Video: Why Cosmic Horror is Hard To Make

Have you ever found yourself looking up at the night sky, staring at the countless stars sprinkled over the black emptiness of space?
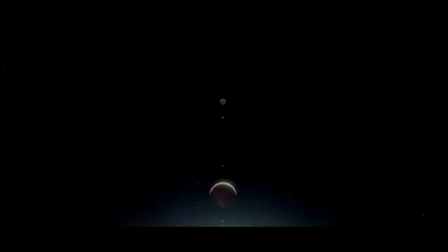(0:07)
As you kept looking, its vastness grew and invaded your mind,
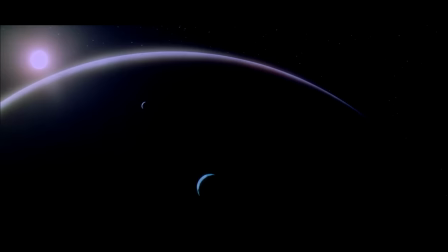(0:12)
making you realize the scale of the expanding universe and how small you are in comparison,
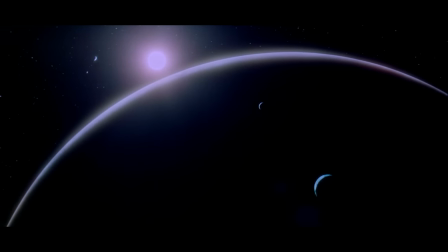(0:18)
filling you with a dreadful emotion that can be hard to describe, as if you inadvertently peeked at something beyond yourself.
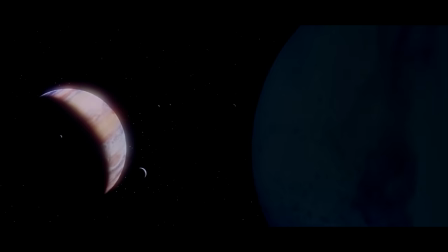(0:26)
That is what cosmic horror is about.
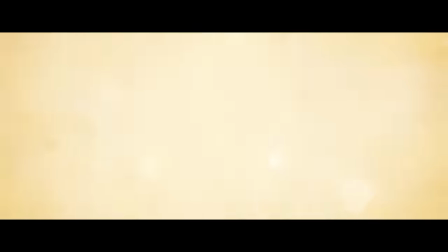(0:29)
Beyond the monsters, the violence, and the danger, this horror is about the awareness of the limits of your own humanity.
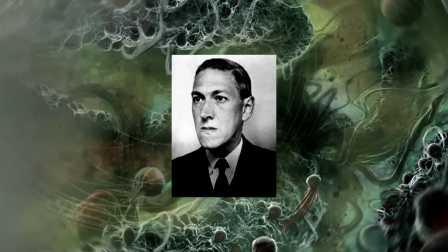(0:36)
Early 20th century writer H.P. Lovecraft wrote extensively on the subject, which is why the genre is also referred to as Lovecraftian horror.
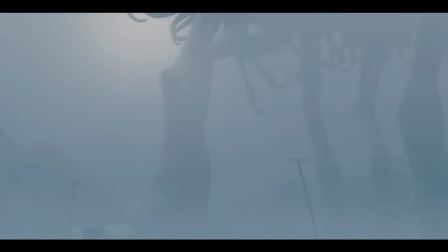(0:45)
His stories often dealt with characters coming face to face with something beyond their understanding.
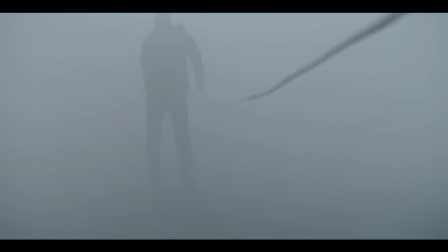(0:51)
As much as Lovecraft's works have inspired well-known writers such as Stephen King or Neil Gaiman,
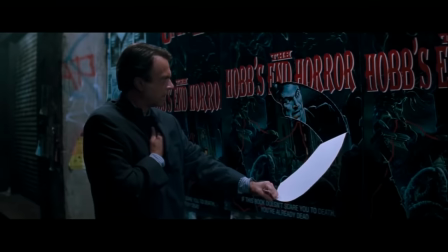(0:56)
or even Junji Ito's mangas, his brand of horror has not often been successfully adapted to a visual medium.
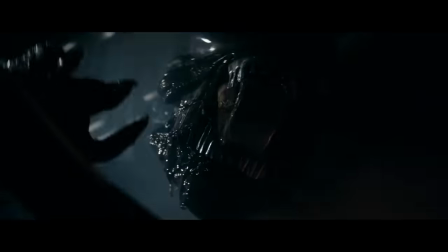(1:03)
Unlike slasher movies, possession horror, sci-fi horror, or monster movies, cosmic horror isn't as prevalent on the screen.
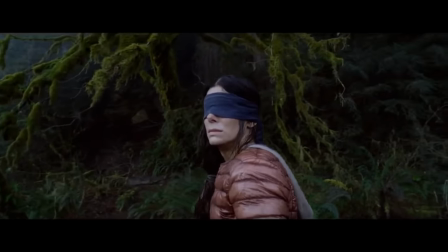(1:10)
So why is that? Why is cosmic horror harder to make?
Can you describe its form?
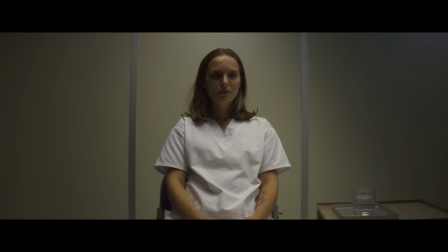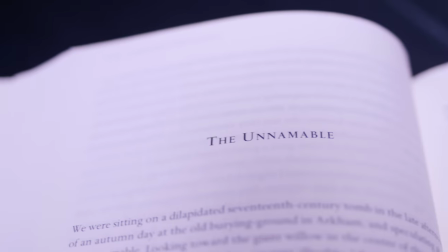(1:24)
Let's take a look at an excerpt from H.P. Lovecraft's The Unnamable that clearly shows one of the biggest issues of adapting cosmic horror to the visual medium.
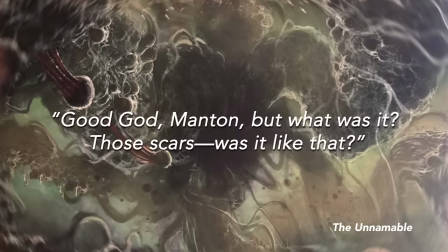(1:33)
Good God, Manton, but what was it? Those scars, was it like that?
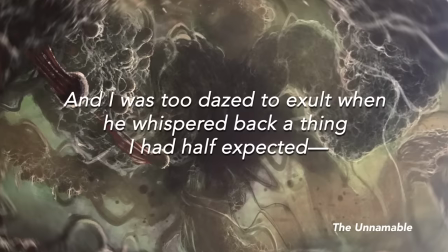(1:38)
And I was too dazed to exult when he whispered back a thing I had half expected. No, it wasn't that way at all.
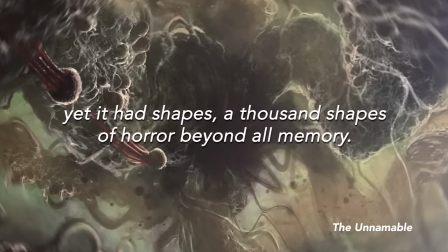(1:45)
It was everywhere. A gelatin, a slime, yet it had shapes, a thousand shapes of horror beyond all memory.
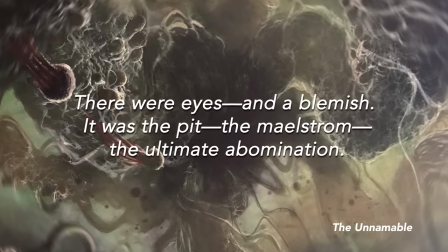(1:52)
There were eyes, and the blemish. It was the pit, the maelstrom, the ultimate abomination.
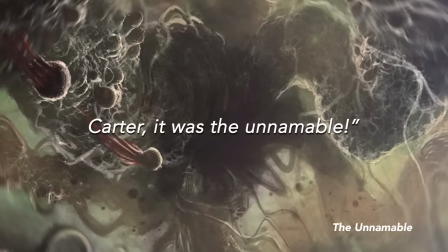(1:58)
Carter. It was the unnamable.
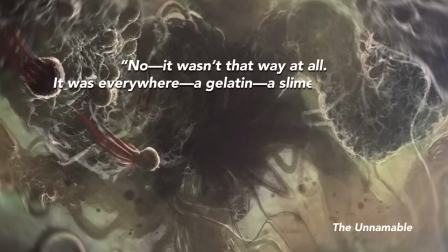(2:01)
As you were hearing the description of the unnamable entity, you must have gone through a certain amount of mental gymnastics to try and form a clear picture of it in your head.
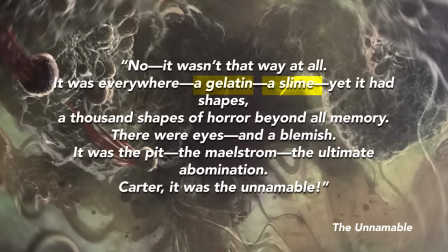(2:10)
The writer starts by explaining its recognizable forms,
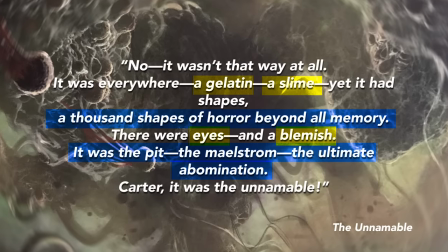(2:14)
but then it shifts beyond comprehension until it becomes less tangible, and finally transforms into a concept.
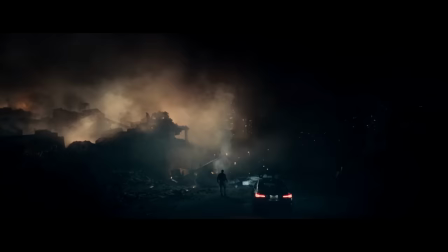(2:20)
So how do you represent an unknowable or unnamable horror visually?
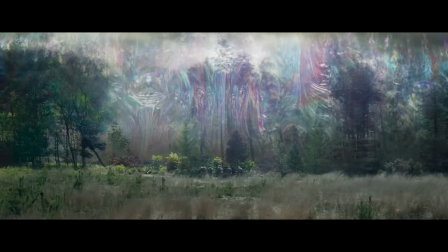(2:25)
It's hard to think or imagine something greater and bigger than yourself, let alone represent it for all to see.
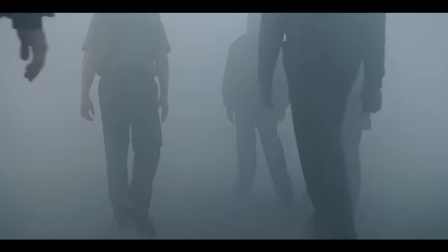(2:31)
If you give it a shape and put it on screen, it's not unknowable anymore, and therefore you take away its power.
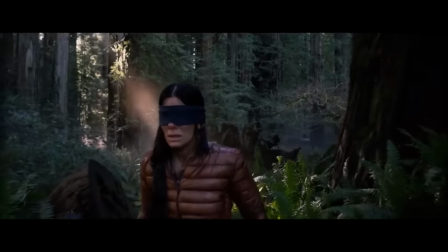(2:38)
A movie that maneuvers around the visual aspect is The Bird Box.
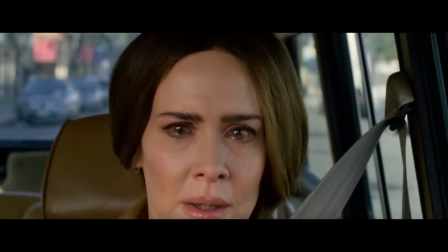(2:42)
In it, we know that there are monsters so frightening that they cause people to go mad and commit suicide.
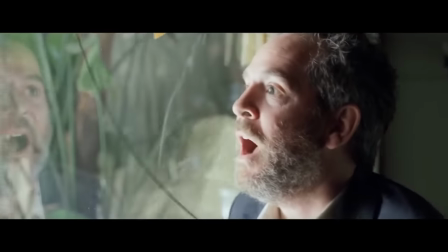(2:47)
And at the same time, they are attractive to people that are already mad. At no point in the movie are we shown what the creatures look like.
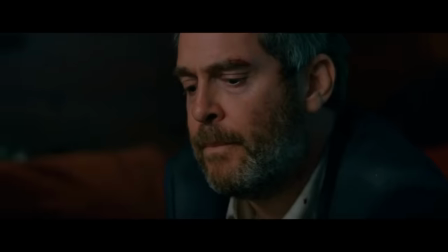(2:55)
We only see what they cause. The biggest hints we get are the drawings made by mental patients.
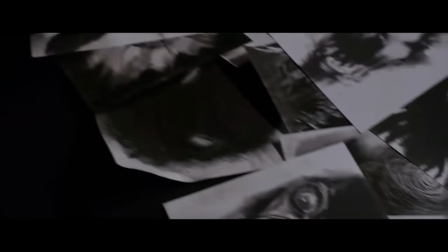(3:00)
They are vague yet ominous and do not take away from the mystery.
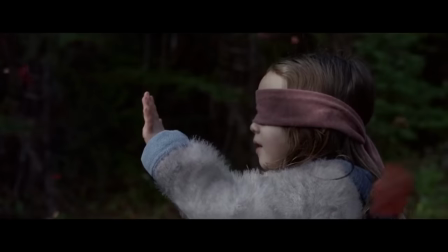(3:04)
Omitting the entity altogether because of its visual complexity is a good route, but we can also find a good example of the opposite being done.
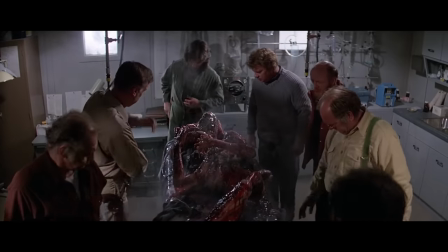(3:11)
The Thing is a movie that does a great job at showing us the creature, and yet by the end,
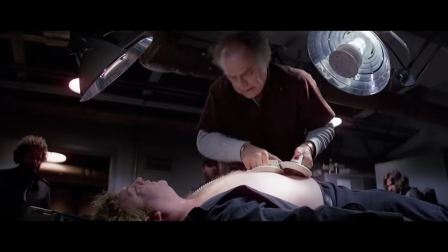(3:16)
we still don't know what the true form is, only its transitional phases as it makes itself look like people or animals.
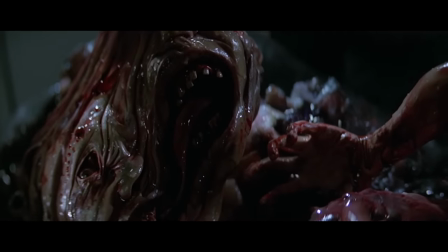(3:23)
The visual effects, which were all practical and groundbreaking at the time,
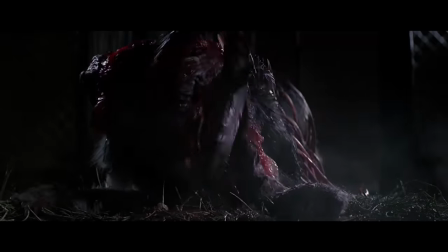(3:27)
show us nightmarish and misshapen horrors that often lack the safety of an anthropomorphic figure.
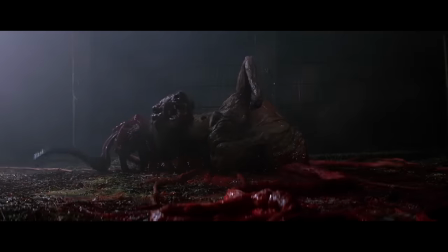(3:32)
The creature constantly changes, we can't define it. We are presented with an entity that we can't understand, or whose goals we can't comprehend.
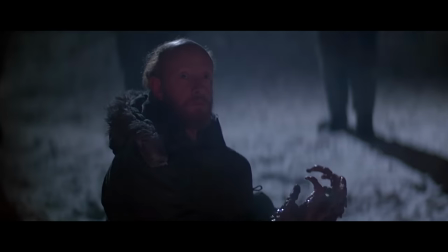(3:41)
Even as it tries to look and sound like one of us.
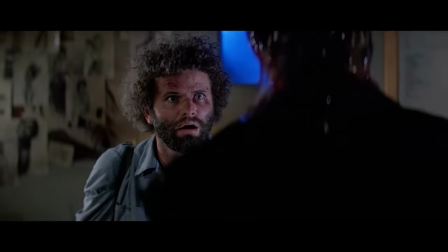(3:45)
The Thing succeeds in representing cosmic horror, not because of the use of tentacles,
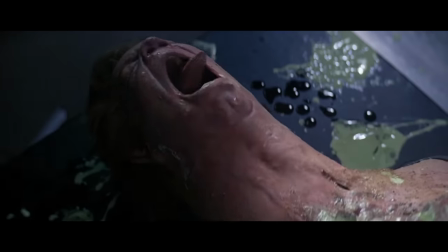(3:51)
a calling card of the genre, but because it honors the changing characteristics of the literary style.
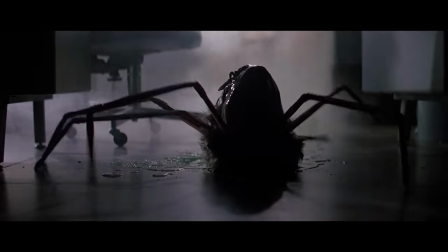(3:56)
Just like the description of the unnamable, it can't be pinned down to one thing.
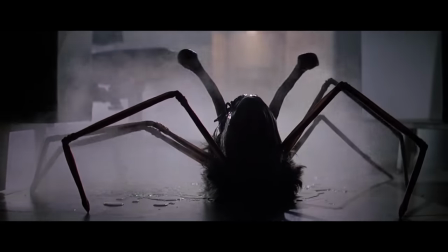(4:00)
It's several. Cosmic horror resides deeply in the abstract.